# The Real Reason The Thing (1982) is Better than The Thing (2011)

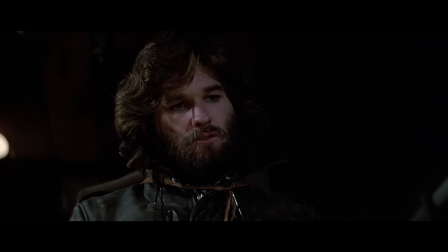494s
He allows you to watch people connect with each other only when what they're saying is really, really important.
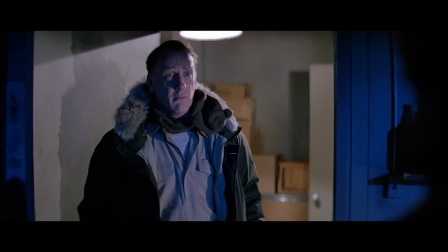500s The trust is a tough thing to come by these days. How long were you alone with that dog? McCready, I know Bennings.
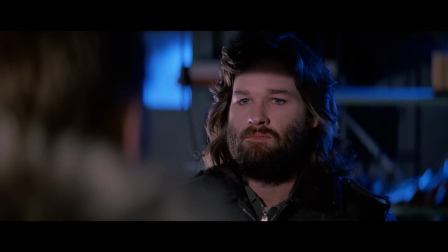505s I've known him for ten years. He's my friend.
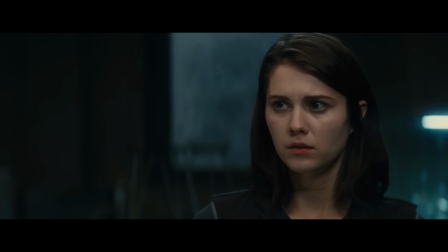510s
Compare this to the 2011 thing, where the camera treats every human connection equally, from discussing alien biology to passing a beer.
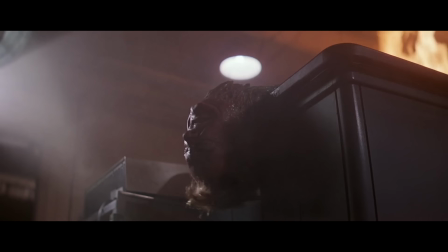518s
When the Norris thing splits into multiple pieces and kills one of the team, the monster is the focus of the scene.
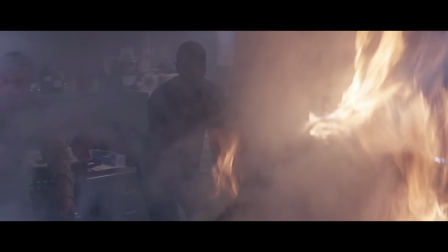524s
Suddenly we get its point of view, with the human's reactions happening secondary to the Thing's movements.
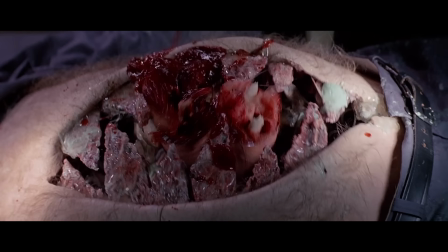530s
The actual victim of the Thing's violence disappears entirely until his corpse appears later on.
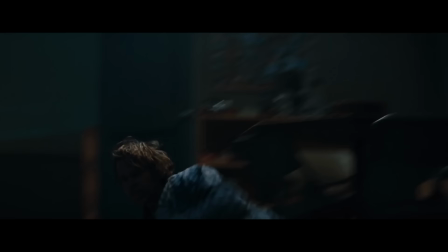535s
Here's essentially the same scene in the 2011 version. It starts off pretty good, when the arm attack is the focus,
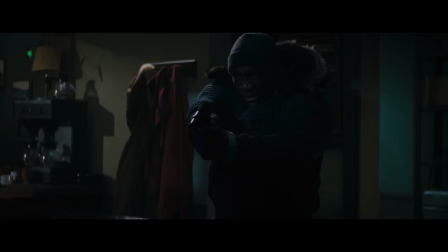541s
but then the Thing stabs two people one after the other, and the camera decides for you which of these two characters is more important.
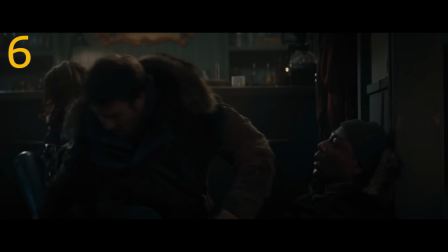549s
We get six full reaction shots for the death of this character, even though just off screen, this is about to happen to someone else.
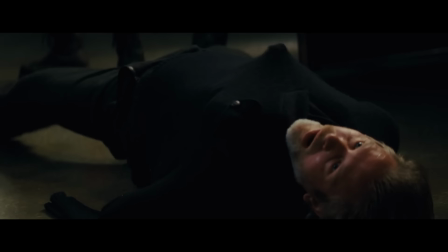556s
The camera is asking you to prioritize grief when survival itself is at stake, and it throws off all the tension the scene has been building up to this point.
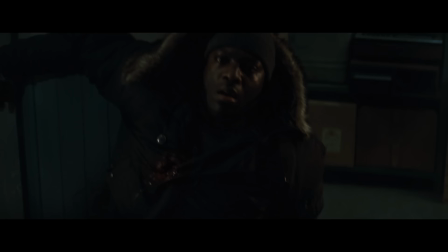564s
It's only six shots, but they matter. That's six shots that say, this monster can be dealt with later.
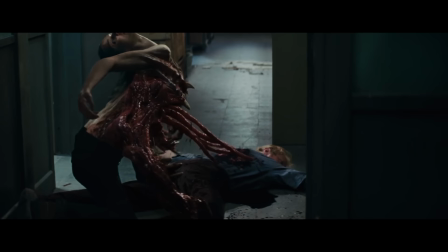570s
That is precisely the opposite of the feeling this monster is supposed to embody, and neutralizes the ways the 2011 thing improved on its design.
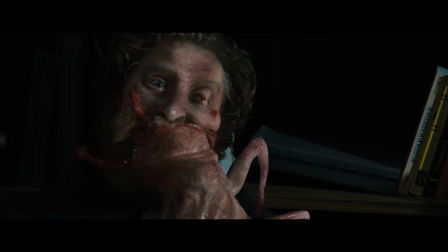579s
Technology made the thing heavy and fast, and allowed it to use its host even more disturbingly,
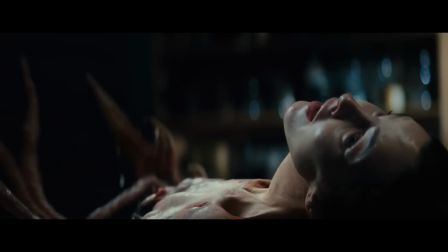585s
seeing with human eyes, screaming with a human voice.
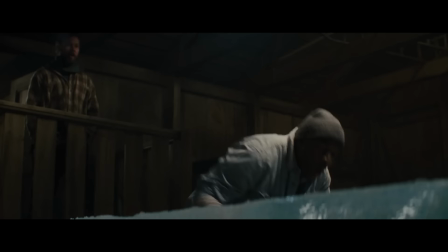590s
But these aesthetics fall flat if everything around the monster is telling you the monster doesn't really matter.
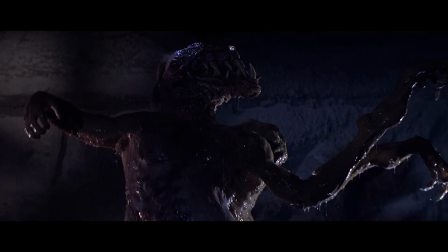599s
There are a number of reasons people have pointed to for why John Carpenter's arguably best movie was so hated upon its release,
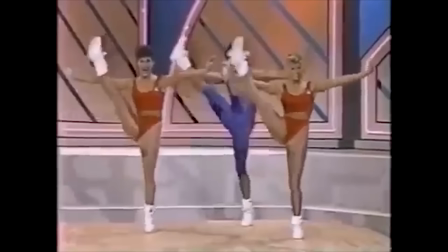606s
but they all ultimately pretty much boiled down to the 80s being a really weird time.
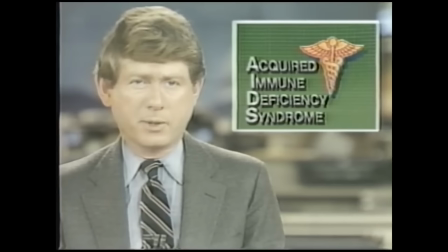611s
One of those eras where the dominant culture decided everything was fine, despite all the things happening around everyone that were definitely not fine.
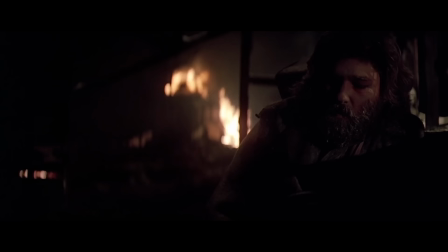620s
This was the time of the action star, when tough guys like Kurt Russell were supposed to save the day, not freeze to death in moral and physical ambiguity.
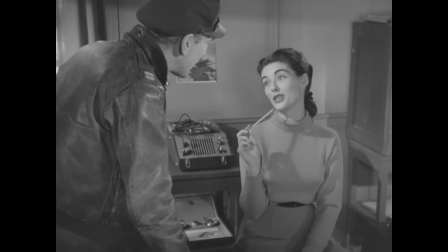628s
Where's the triumph? Where's the romance?
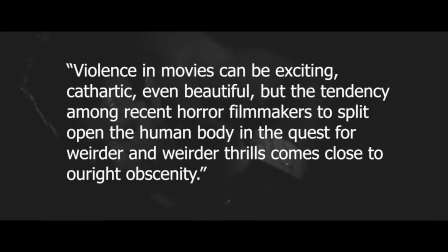631s
One of my favorite reviews of The Thing is by David Denby, who said in New York Magazine that violence in movies can be exciting, cathartic,
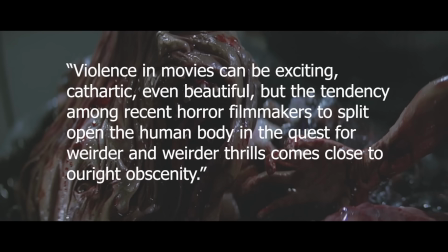639s
even beautiful,
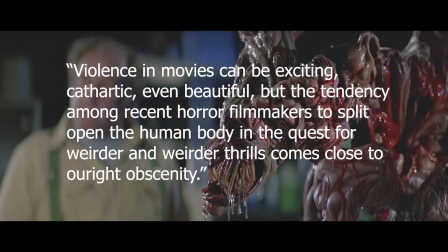641s
but the tendency among recent horror filmmakers to split open the human body and the quest for weirder and weirder thrills comes close to outright obscenity.
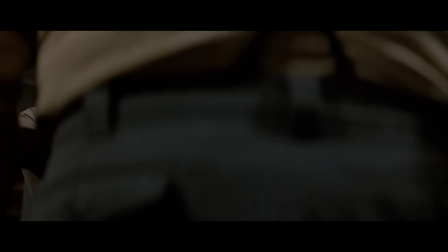650s
The Thing is a movie about deformity, and is, appropriately, itself deformed.
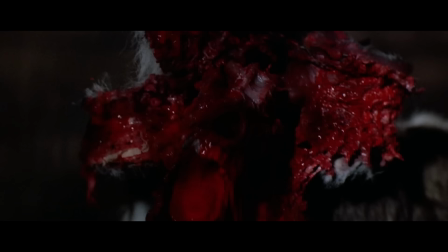655s
It takes the framework of film narrative that we've come to expect from our familiarity with movies and turns it into something awful,
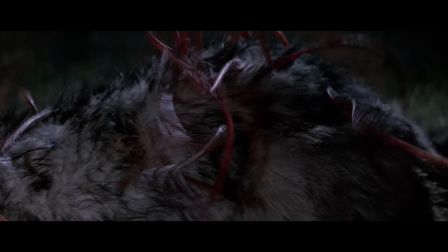662s
a challenge to the idea that we should think of violence, in movies or otherwise,
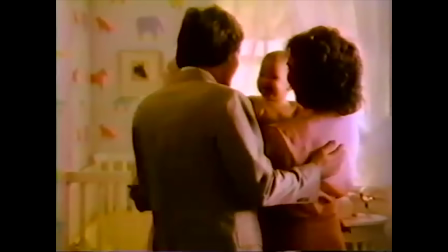667s
as exciting, cathartic, or beautiful.
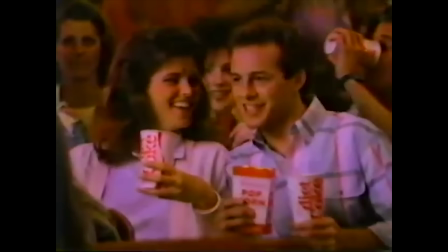670s
You might think your world is comprised of your loves, your wishes, your experiences, your thoughts and dreams, but John Carpenter knows different.
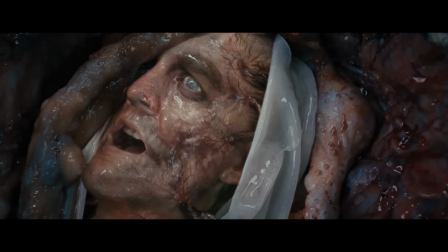678s
John Carpenter is here to bring you the bad news that for all your fancy ideas about who you are and what you mean, you're really, in the end, just meat.
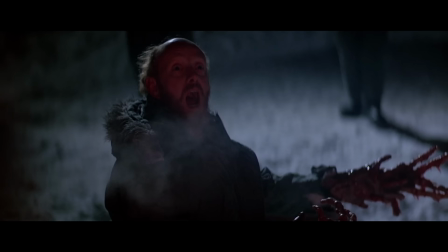686s
You're really, in the end, just a thing.